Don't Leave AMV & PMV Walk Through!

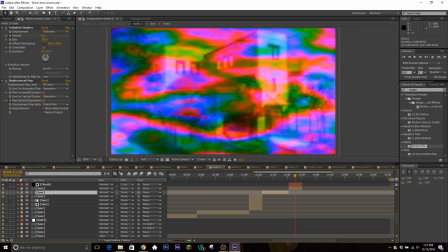keep going on, turbulent displays, displacement map, these are all things that you've seen before, the low color effect is done by using, sapphire clouds there's psycho like psychobob and things like that that's what could be used to make those like weird colors and make their stuff just look really colorful for no reason
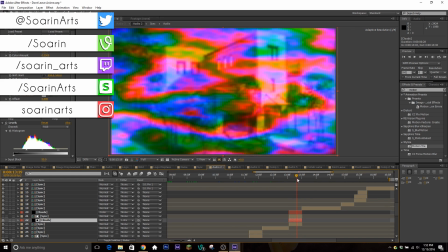but I thought it'd be pretty generic and use it but yeah that's what that looks like in case you're wondering what effect that is that's another thing where I don't know
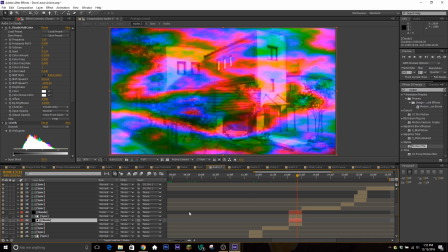if I want to make a tutorial for it because I just toss it on there and put the blending mode to color and that was it I didn't do anything else so if you guys want a 15 second tutorial there it is
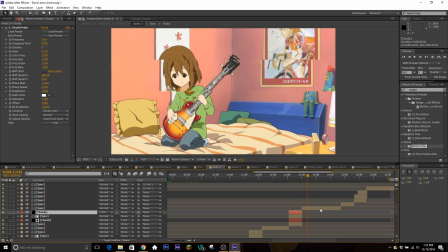this one how did I do this one I'll be honest
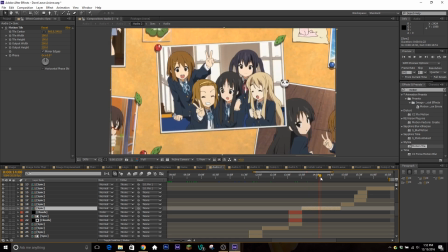let's see here that
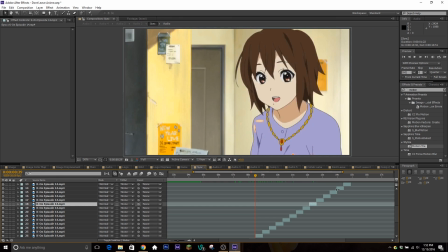I did in sync hold on did I
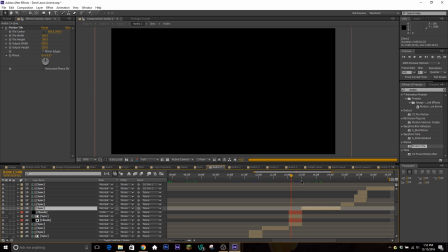I don't know no sorry about that I've no idea what's going on I think I did this using an adjustment layer
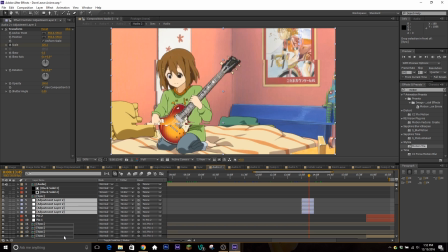yep here it is there we go I'm gonna move these down a little bit so you guys can see where they're supposed to be so to get that effect of where it kind of flows in from the top and zooms in I just used adjustment layers that had mass on
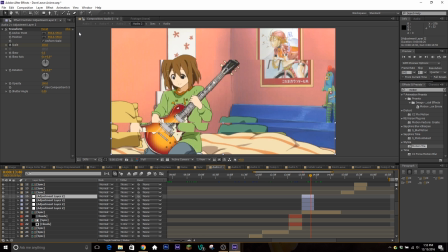them or they didn't have mass they're just smaller so they weren't the size of the composition they were let's see how big were they probably just like half half size or they're scaled down yeah scaled down to 25% I just move their position and I
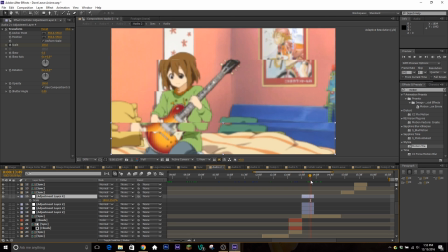had them scaling using the transform that was pretty cool I don't sit for on how I did that up until just now so don't worry guys sometimes I even look back
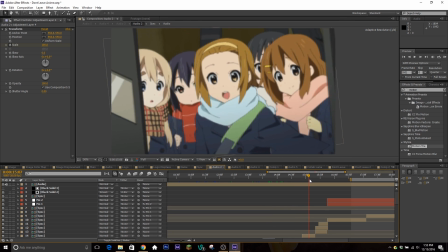at stuff I'm fake to see what I've done and then we got more just basic transitions here using
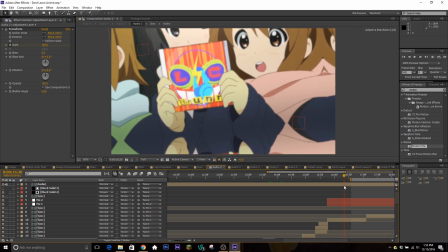a different mass and stuff you find these in some of my older tutorials and then I
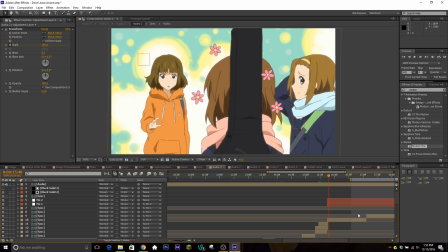do this little thing where I I do the what do you call the pan crop and a rotation transition at the same time but I use no layers to change where the anchor points are so these are the two that are
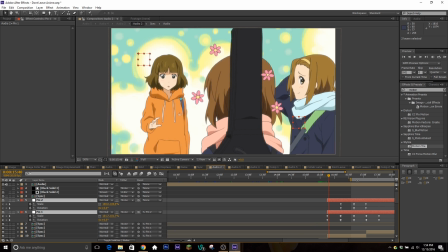doing the the scale and transform but their anchor points are in the corner so it makes it look it's got this offset and it's kind of like flipping around odd
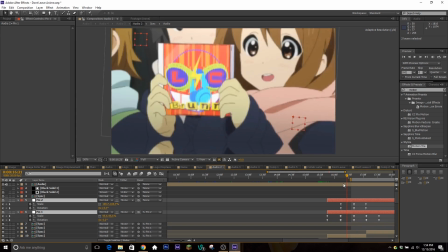it's something really cool that I don't know
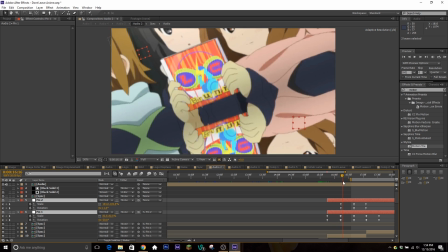if I definitely didn't come up with it but I've probably seen it before but I don't know who I got it from but
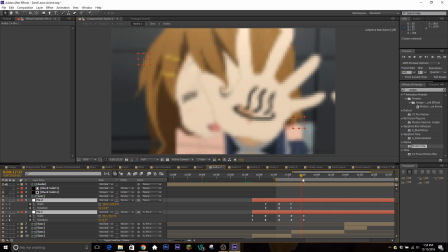it's something I like to do I use it quite a bit in my edits as well and then I'm using more sapphire
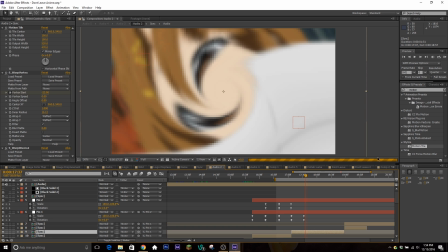let's see this work vortex wave warp like I said I was kind of tossing things out there this is under sapphire transitions I think sapphire comes with like over a hundred effects and things you can toss on your stuff so I would honestly just mess around with it that way you're not looking
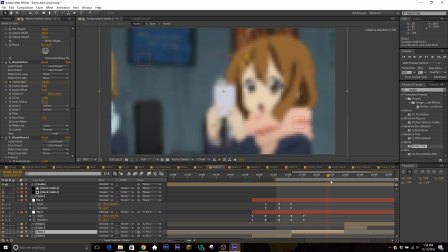exactly the same as people but There's just some distortion things make the transitions look clean
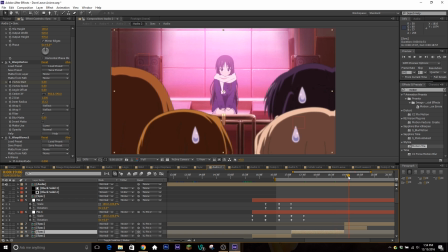Let's see my computer isn't shitting itself. Okay, now we're good and Then just more basic stuff.
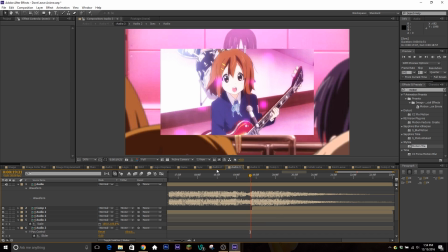So let's go ahead and hop into the next one I spent a lot of time explaining that composition because that's why I spent most my time editing So now if we look here just back up a little bit What do we have going on in here see a very small amount of pre-comps so?
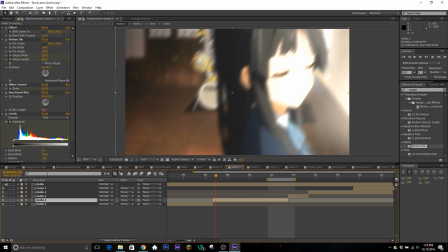Like this oh Oh, so this is where I was adding the earthquake effect, or the earthquake with quotes around it. Because that's just what I named it. It's one of my presets. You can find it in my 1k pack.
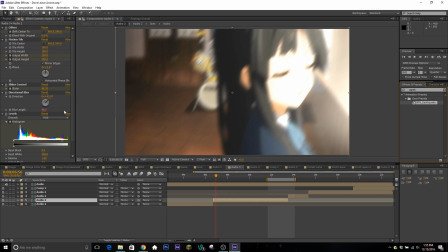But it just type in earthquake after you pronounce srn underscore earthquake. And all it does is make the position shake rapidly along with a directional blur.
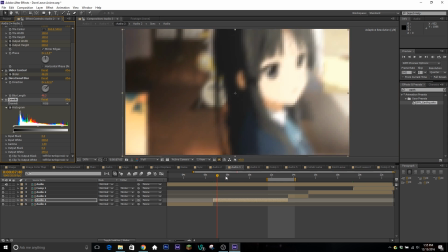And then it looks like I was also adding levels here to give it a flash. But that's what was going on with that.